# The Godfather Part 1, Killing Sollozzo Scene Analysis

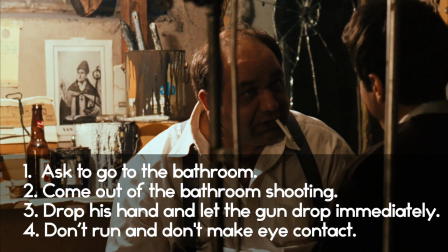So walk out of the place real fast, but you don't run. Don't look nobody directly in the eye, but you don't look away either.
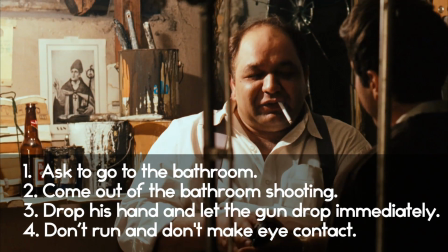These directions are clear to Michael, and they're also clear to the audience.
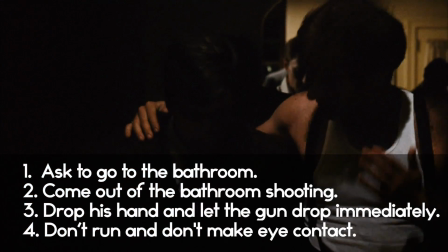Did he tell you to drop the gun right away? Yeah, 1,000,000 times.
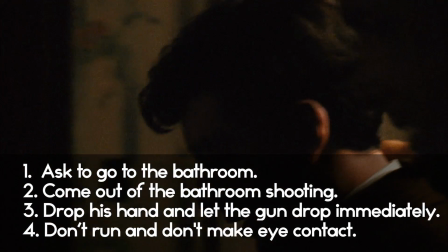The repetition acts as a play guide, and it allows the audience to anticipate and participate.
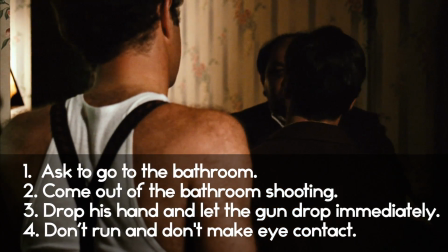You don't forget. 2 shots apiece in the head as soon as you come out the door.
They will be watching for each predetermined step.
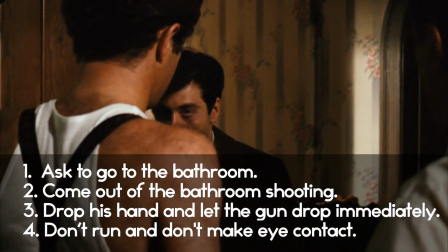This is one of those invisible engagement decisions that I spoke about earlier.
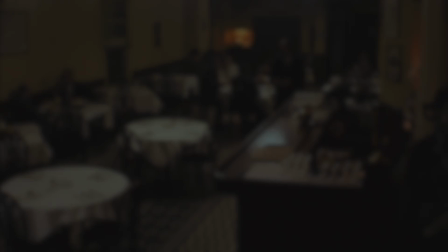Do you see its power? Question number 2, what the audience doesn't know.
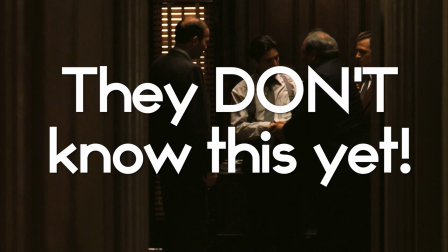The audience doesn't know that Michael eventually becomes the next Godfather.
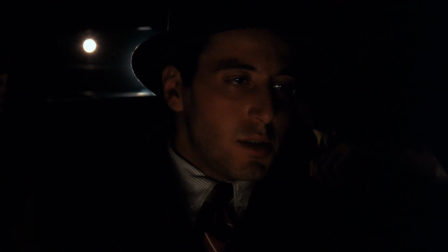So at this stage of the movie, it's actually believable that his character could be killed.
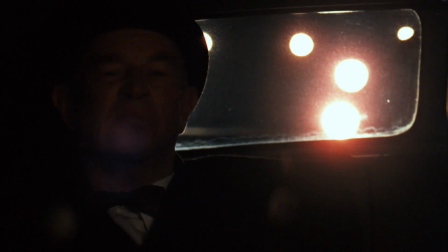This scene could be redesigned as a tipping point for a future chain of events to follow. Remember, we're looking at this from the perspective of the first-time audience. The audience does not know who Michael eventually becomes.
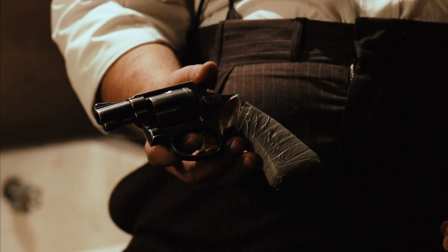That's big. The next thing that the audience doesn't know is whether or not Michael can pull this off.
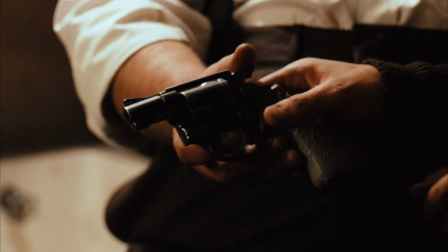In the scenes leading up to this, Michael has very little to say, and what he does say does not create confidence.
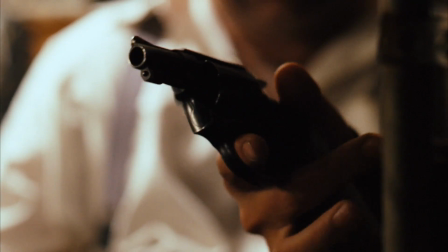In the Clemenza basement scene, Michael hesitates pulling the trigger, and Clemenza says, What's the matter, the trigger too tight? and to that, Michael responds,
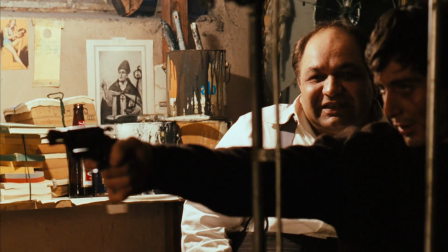I don't know, my ears. Now both these lines show Michael's vulnerability.
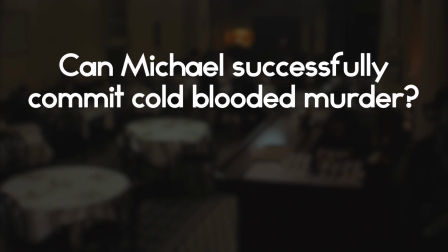It begs the audience to engage the questions, can he successfully commit cold-blooded murder?
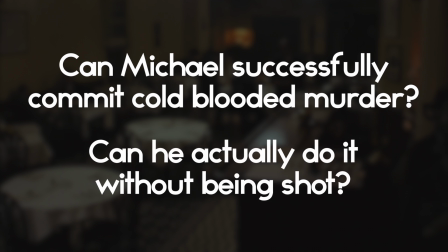And can he actually do it without being shot himself? This is the question that we want the audience to wrestle with. We want this engagement.
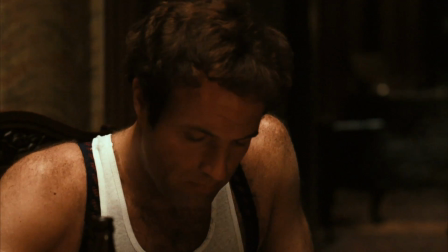Now look at this scene. Everybody's eating. They know the family is about to go to war, but yet they eat.
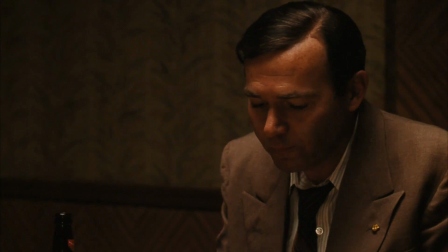It's actually business as usual for everybody. Everybody, that is, except Michael.
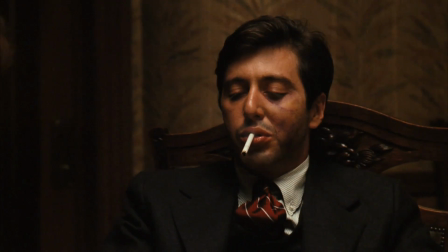What's he thinking? What's the audience think he's thinking?
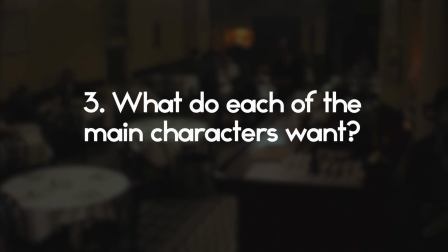All right, question number 3. What do each of the main characters want? What are their objectives? Now let's start with Michael.
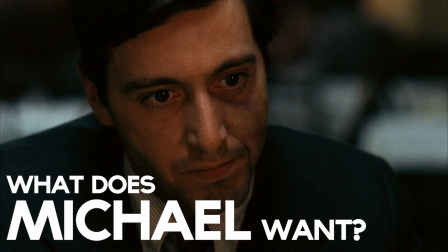The shooting of Vito Corleone has weakened the family's position amongst the 5 families. Michael wants to reestablish the Corleone family's position by killing Sollozzo and Officer McCluskey.
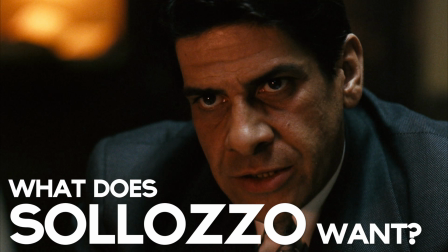What does Sollozzo want? There's huge money in drug trafficking, and Sollozzo wants to leverage his position to become even more powerful. He wants access to the Corleone family politicians, cops, and judges.
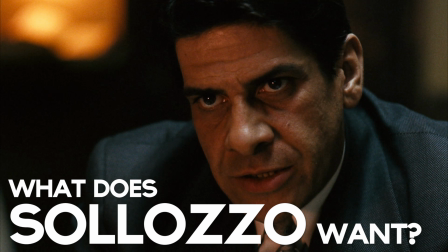Sollozzo ultimately wants to convince Michael that it's in the Corleone family's best interest to fall in line with Sollozzo and allow the distribution of drugs into their world.
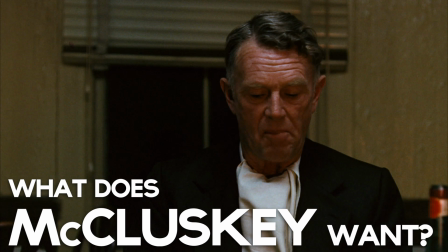Officer McCluskey isn't what I would consider a major player. He wants to be undisturbed as he eats the best veal in town.
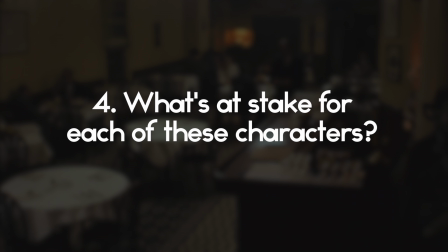Question number 4. What's at stake for each of these characters? Okay, what's at stake for Michael? Well, almost everything known to the Corleone family is at stake.
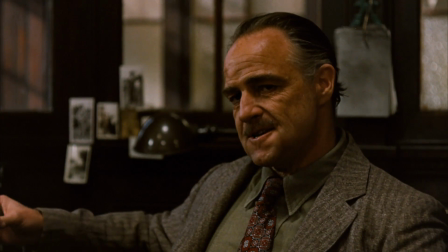Up to now, Vito Corleone and the family have significant power, money, and respect.
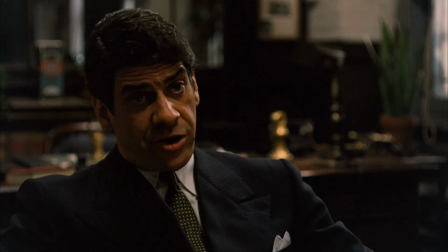I need Don Corleone, those politicians that you carry in your pocket. Like so many nickels and dimes.
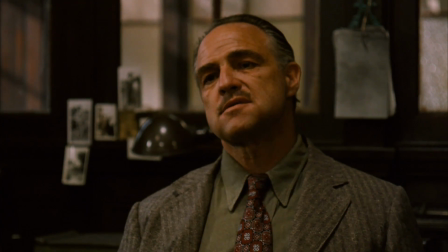Coppola has spent significant screen time to depict just
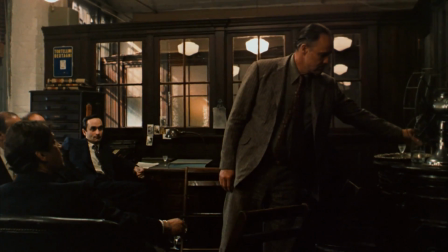how good they have it and how powerful this family is. The future of the family largely rests on the
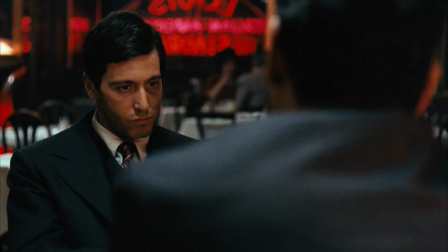success or failure of Michael killing Sollozzo and McCluskey.
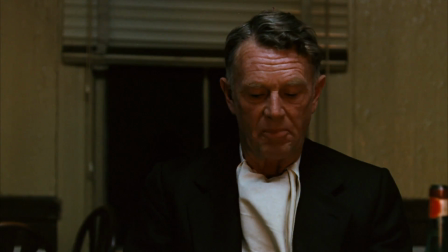What's at stake?